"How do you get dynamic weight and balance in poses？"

for the Maya section, like I said earlier, I would recommend checking the video I did last week. It should be in the VODs if you go under there on videos. That'll go over a lot of the posing in Maya, how to get that to look good. But dynamic weight and balance in Maya, the biggest thing to me when I'm trying to get those dynamic elements is trying to push the
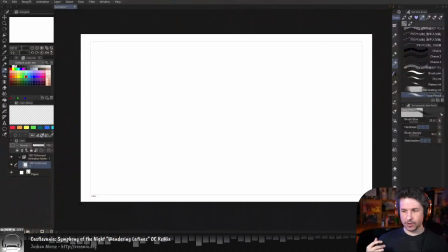line of action and the overall force in your drawing. So that's kind of, or in your pose. So this is going to be the same concept in 2D as it is in CG, in 3D.
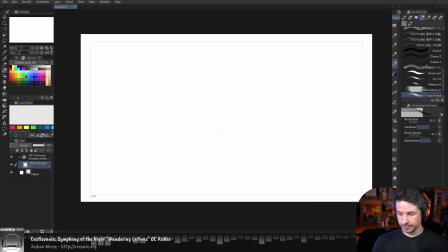So let's say you have a character, and I'm just going to, let's actually do this. No, let's just do simple drawings first. So let's say we have a character that's standing.
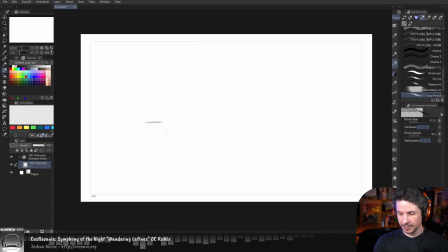A lot of times when I see animators start drawing or start posing their characters, a lot of times we're going to get poses like this, where the legs are just perfectly straight under the character
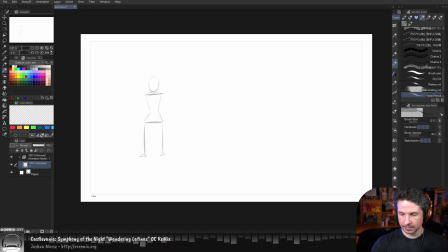and everything is kind of flat right through here. I'm just going to, what weird body proportions this character has. Very short legs. Normally legs should be like half the length, or about the same length as the rest of the body there.
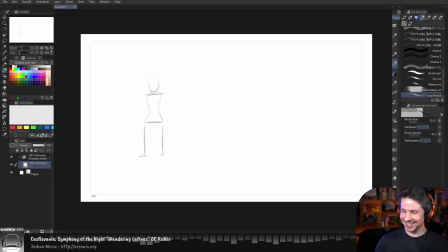Excuse the drawings. I am a CG animator, not a 2D artist. So we'll get something like this. And this is not super interesting because the balance is just perfectly centered between these 2 feet. It's just not that interesting. It's very symmetrical and flat.
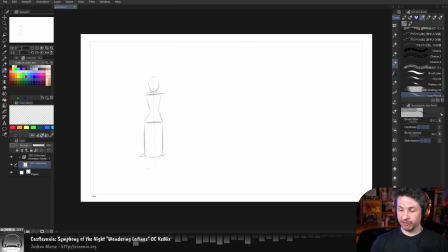So how do we make that more interesting? Well, first, we want to offset the balance point. So right now the balance point is right in between these 2 feet. Favor one foot versus the other.
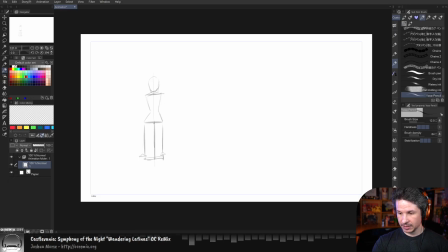So if I do that, we'll just kind of take this body here and just move it to the side here. Just by doing this, suddenly that feels more dynamic right there.
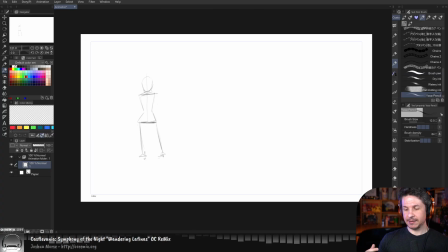That feels like the character has more of an interesting dynamic balance. Now, let's actually, those legs are bothering me. I'm just going to scale them up a little bit here.
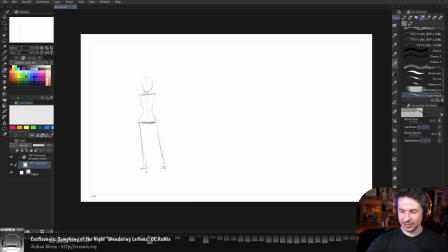There we go. So that creates the more dynamic interest. But now we've got this line of action that is just straight here and then bent here. We would want to push this and make that whole thing more dynamic.
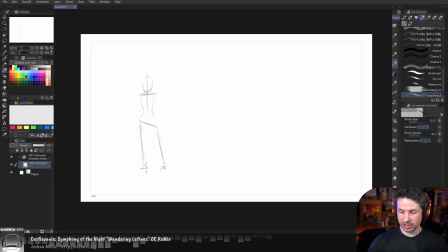Now, we push this by pushing the weight into the hip here, and then we can add a contrapposto to the spine. So something like this. And now that body is going to be much more dynamic already.
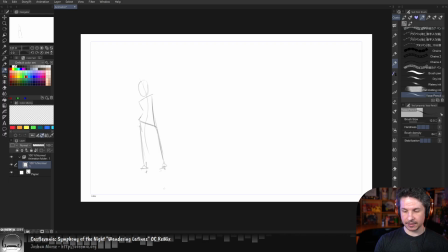So now we've got that kind of going into there. We can push this in all sorts of different ways. I could push it the other way. So like that. And let's kind of straighten that out here.
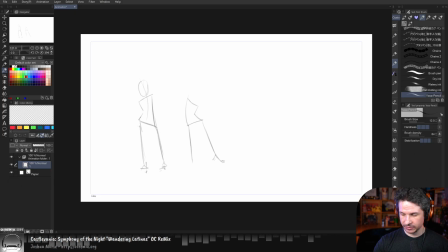And then have that leg still out there, kind of on the toes. So we push things like that. And you can see how we're starting to push that dynamic angle. Now I'm going to extremes here with this bend right in there.
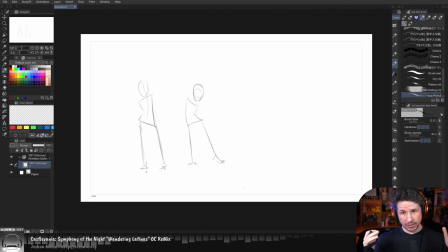But we can get much more interesting and dynamic poses by first pushing the weight to favor one side versus the other, and then using the body to add a curve to the whole thing. So that's going to be kind of the big start in there,
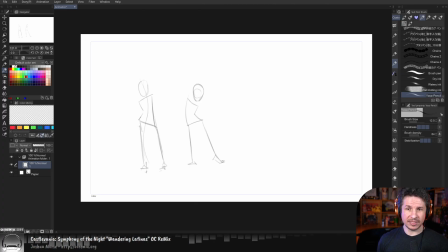and kind of the basis for a lot of the posing and trying to make it more dynamic, is that offset. Now, how do you push that even further?